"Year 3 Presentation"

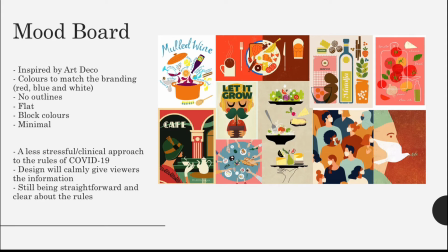And I wanted the design to be calm for the viewers, but still being straightforward and clear about the rules. This is just some early designs of the storyboard.
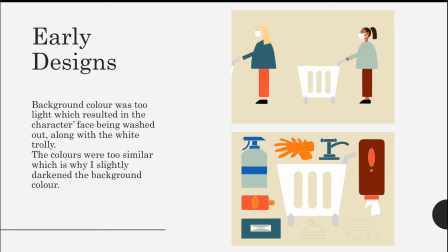Some early designs, I found that the background was too light for the other colours and it washed out some of the lighter colours of the objects.
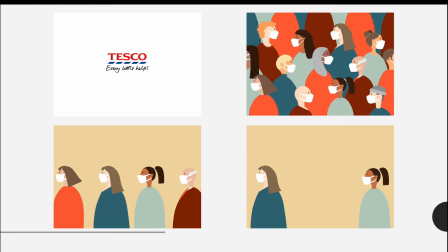So it starts off with a lot of people wearing masks and they spread out to show the 2-meter rule.
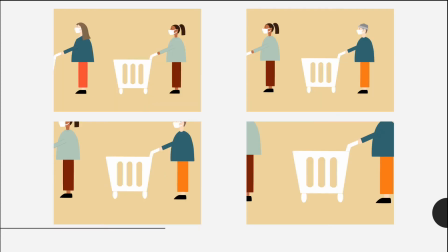They then have trolleys that move as if they were in a queue, and it zooms into the trolley,
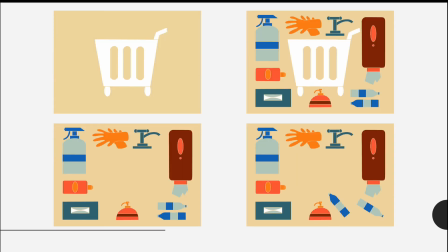which shows cleaning products that pop up. So it is clear that you can clean your trolley before you use it.
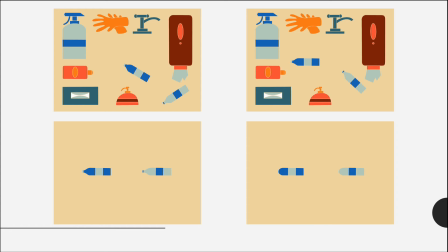Next, the 2 bottles on the bottom right turn into dashes,
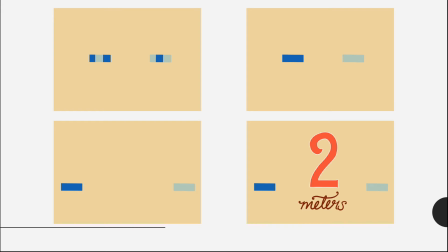which show the 2-meter rule.
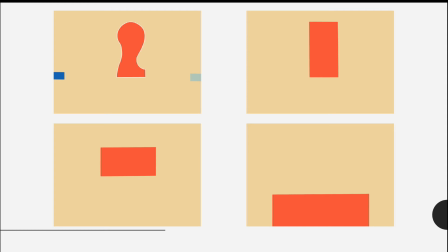The 2 then turns into a till, which then objects pop up or pop down
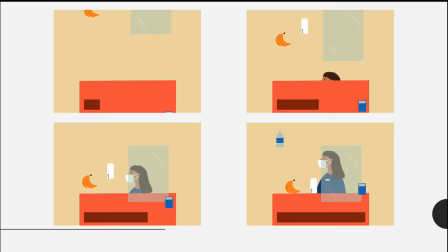to show a employee working at the till with a mask on, and also a plastic panel to separate them and the customers.
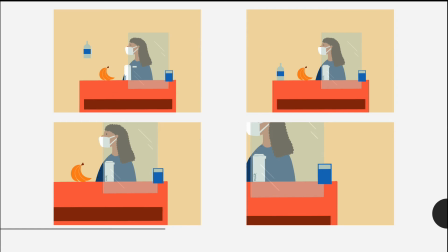Next, it zooms into the pin machine and
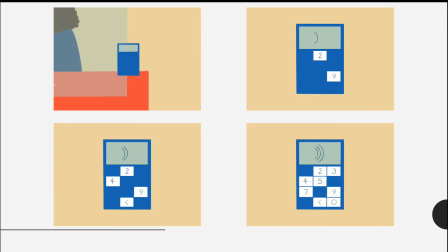the numbers pop up to show that you can use contactless instead of using money or your fingers.
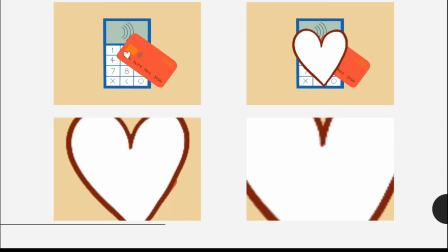A bank card taps on there, and then a heart comes up to turn the screen into white.
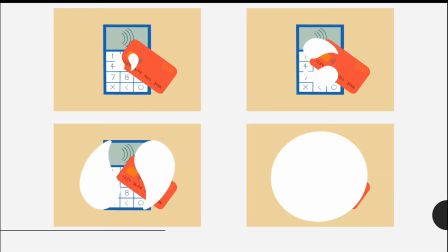I had 2 options for this. I preferred this option with 2 little swirls that swirl around to make a circle which spreads out into white.
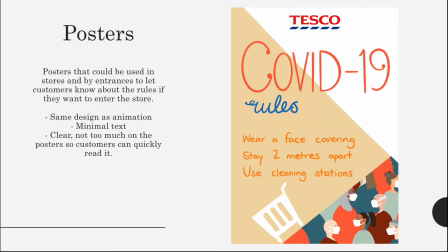These are some posters that could be used around the store or at the front of the store.
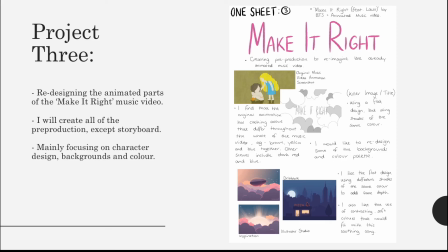My third project was to redesign the animated parts of the Make It Right music video by BTS. I wanted to focus on the character design, backgrounds and colours.
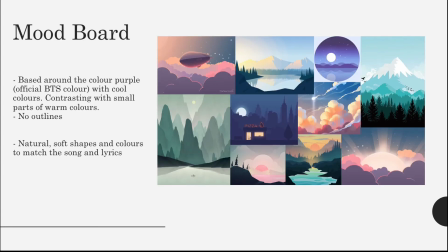My mood board was very warm with some contrasting colours just to match the vibe of the song.
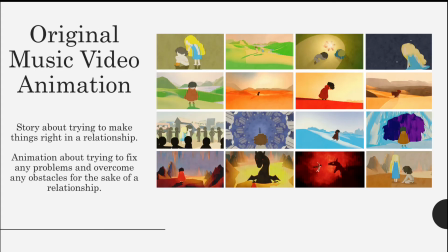The original music video was quite harsh with the colours. I felt that they didn't really match or contrast properly. So these are some background designs.
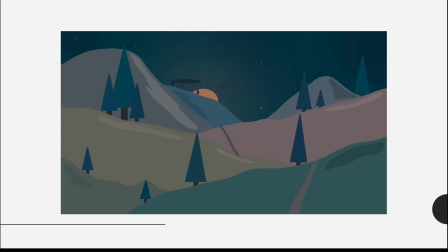So I wanted to keep the story the same and the world the same.
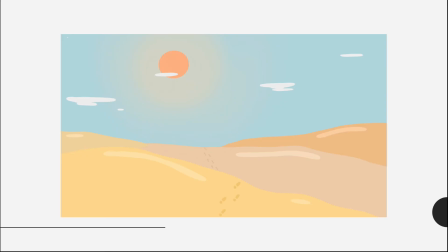So I went with just some earthy tones and some quite graphic looking trees.
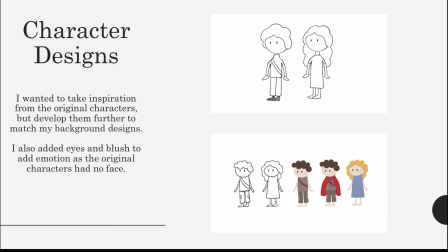So the original character didn't have any face at all, which limited their emotion. And so I added eyes rather than any mouths because there wasn't any speaking going on.
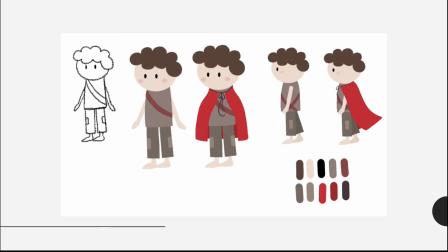So I just added eyes. So this is the final design for the boy.
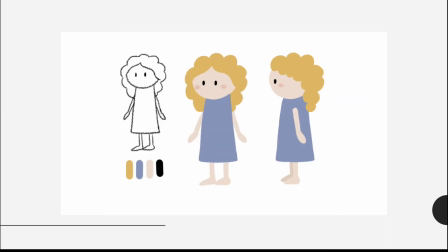And this is the girl. I wanted to keep them very simple to match the background designs.
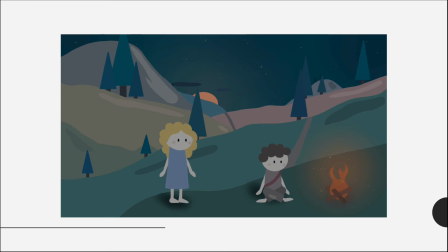These are some character tests with the background, just working on the lighting and shadows and how they'd be positioned in the backgrounds.
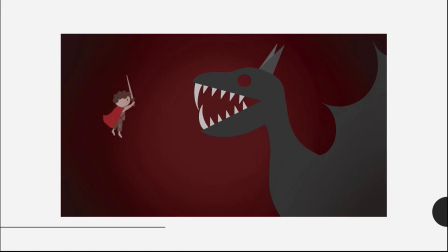And this is just a final scene with the dragon and the character defeating the dragon in the final scene. Very similar to the original, but I wanted to just adjust some of the designs.
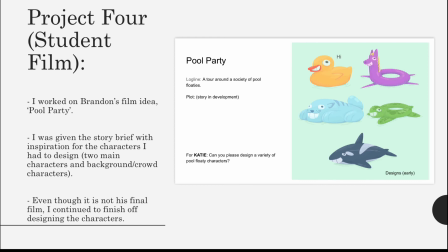My final project was to work on a student film called Pool Party. I was given a brief to design some pool floats in the shape of animals. These are some background characters.
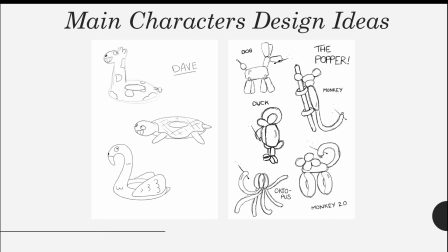Then I was given the brief to design 2 main characters. So there would be one called Dave, which would be the main one, and he would be a normal animal pool floaty. And then there would be a character called the Popper, that would be an actual
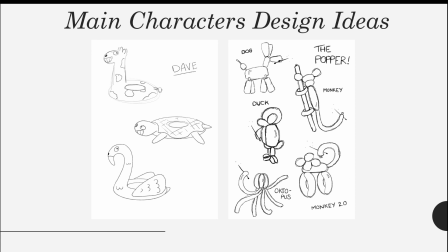balloon animal that would go around with a needle.
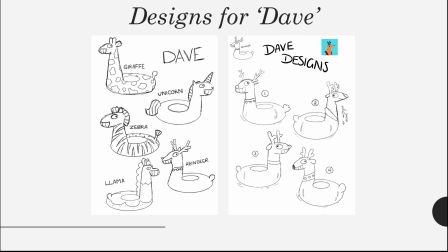The designs for Dave were to be animals such as a giraffe or a reindeer, animals like that.